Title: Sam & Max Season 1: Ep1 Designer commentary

Hello, my name is Brendan Ferguson. I'm a designer and writer. This is Dave Grossman, lead designer slash writer.
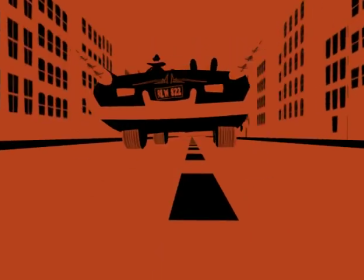And David Bogan, art director. And Heather Logos.
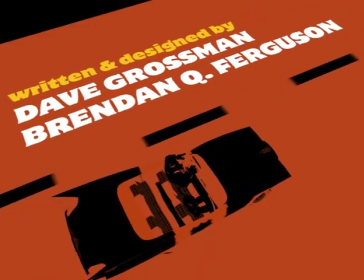I did production on episode one and design and writing for others.
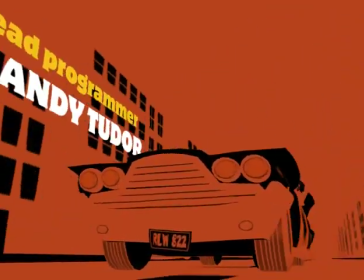So for the opening credits, I was real worried about this sequence because I always like games that start off real exciting and get right into it.
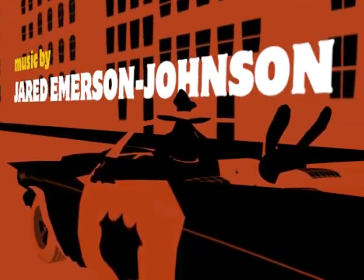but then Jake Rodkin made up this great credit sequence and I was blown away when I saw it.
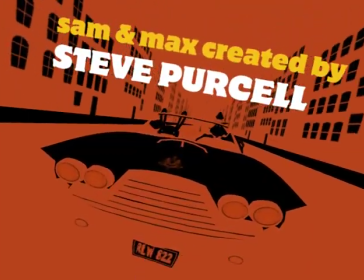I said, now I don't even want to play the game, I just want to watch the credits all day long. I agree.
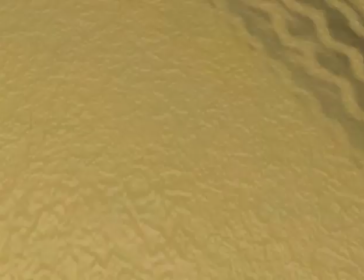It's very style-y. Very nice feel to it. I love it. And that is a pretty wall.
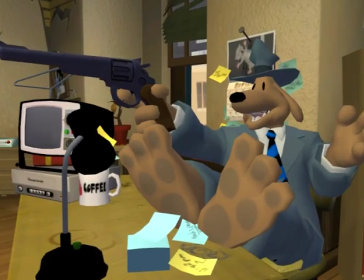And I love that title. I lobbied hard for the tire track on that wall. Yeah, I kept pushing for that tire track on the wall.
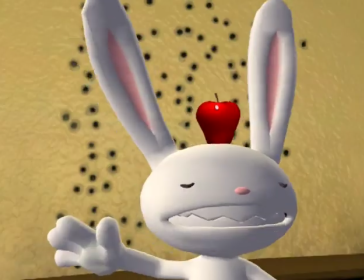I think Kim was of the opinion, that really doesn't make sense. But ultimately, illogic prevailed.
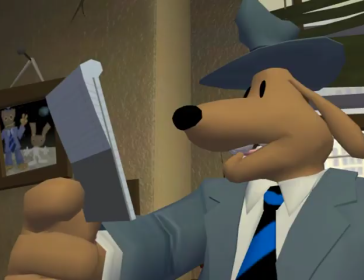I think there's a lot of stuff on that.
Hey, where's the phone?
We don't get to see often either. Like the pin the tail all over Max.
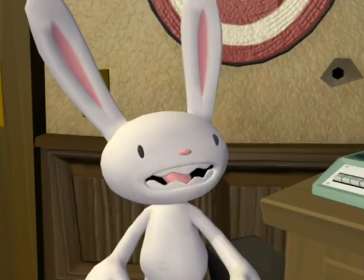So for this first part,
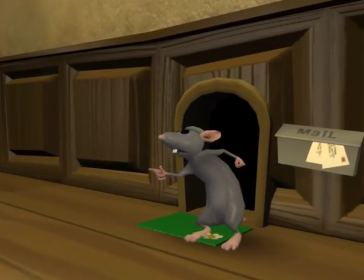we wanted to make a little sequence to start the season off where you could kind of have a little low pressure scene to kind of learn how to play the game and get used to the characters.
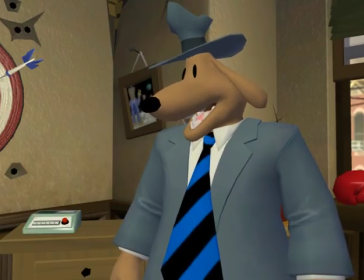so we thought it might be fun just to start off with a little case right in your own office where the natural way to start would be your phone's gone.
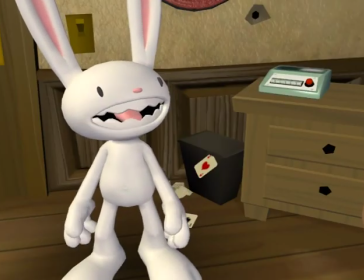I can't even start the case proper because I want to get that phone. And so we invented the character of Jimmy Two-Teeth the Rat who would kidnap your phone and launch us off on our quest.
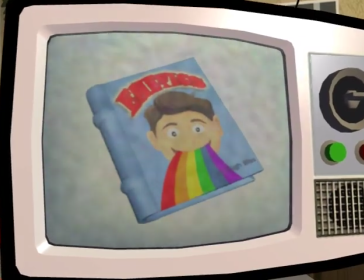So we knew from the very beginning that we wanted to have Hugh Bliss be involved with the plot in some way so we just wanted to put some
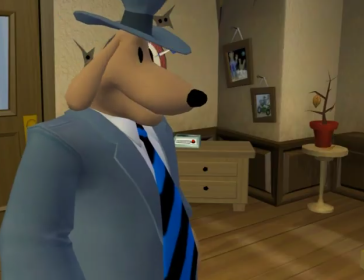little thing right at the beginning so that you could see cubeless or his influence throughout every episode something hopefully that if you went back later and played it it would be fun to see that on your second pass we did get some letters from
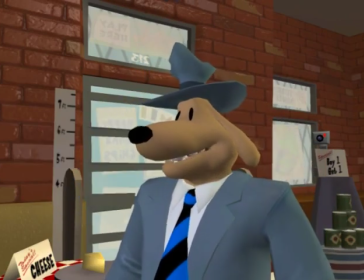scientologists on that point irate letters i wrote a few of them just for
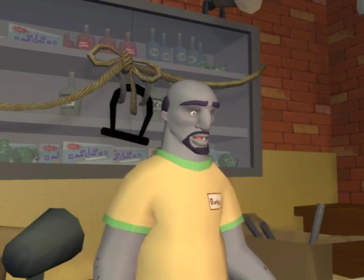are we happy about that are you happy to see letters i love letters you don't offend anyone and you haven't
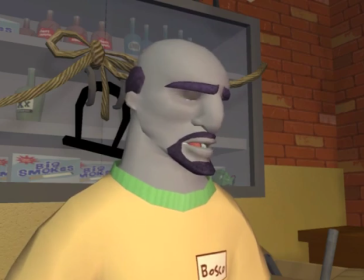said anything. Agreed.
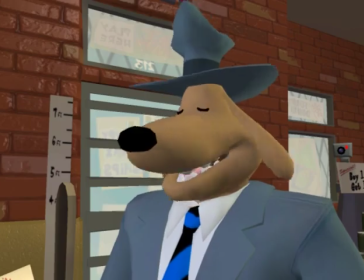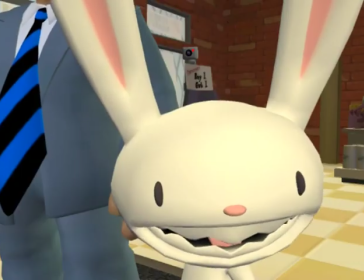Bosco just turned out to be a really excellent character. He'll fly the voice actor up from L.A. because he's good.
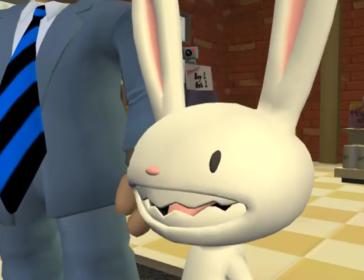It's fun to watch him develop over all six episodes. He really just gets pretty crazy near the end.
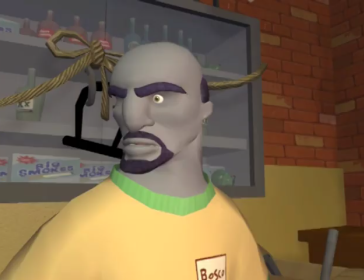He was one of the characters in the first episode that you really designed.
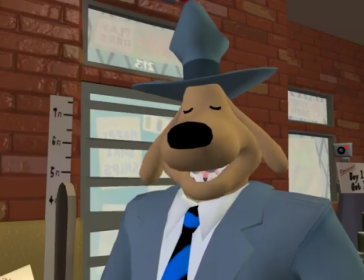yourself Dave yeah I worked with Steve Purcell Steve
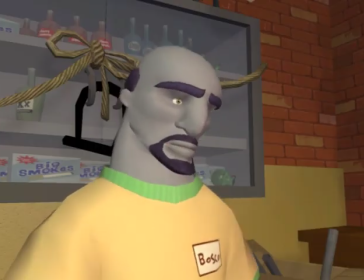wanted to get some really odd shapes for the character and different
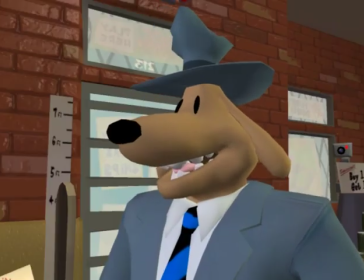colors we tried to stay away from real colors just get some really crazy he's got kind of a
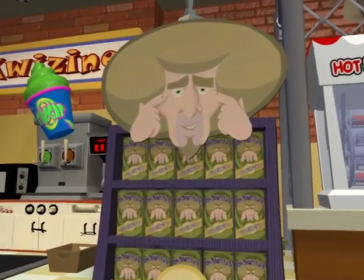muted purple kind of skin it doesn't show up so well on some monitors but
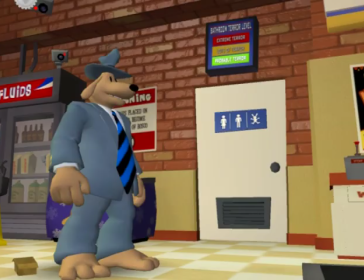keep it cartoony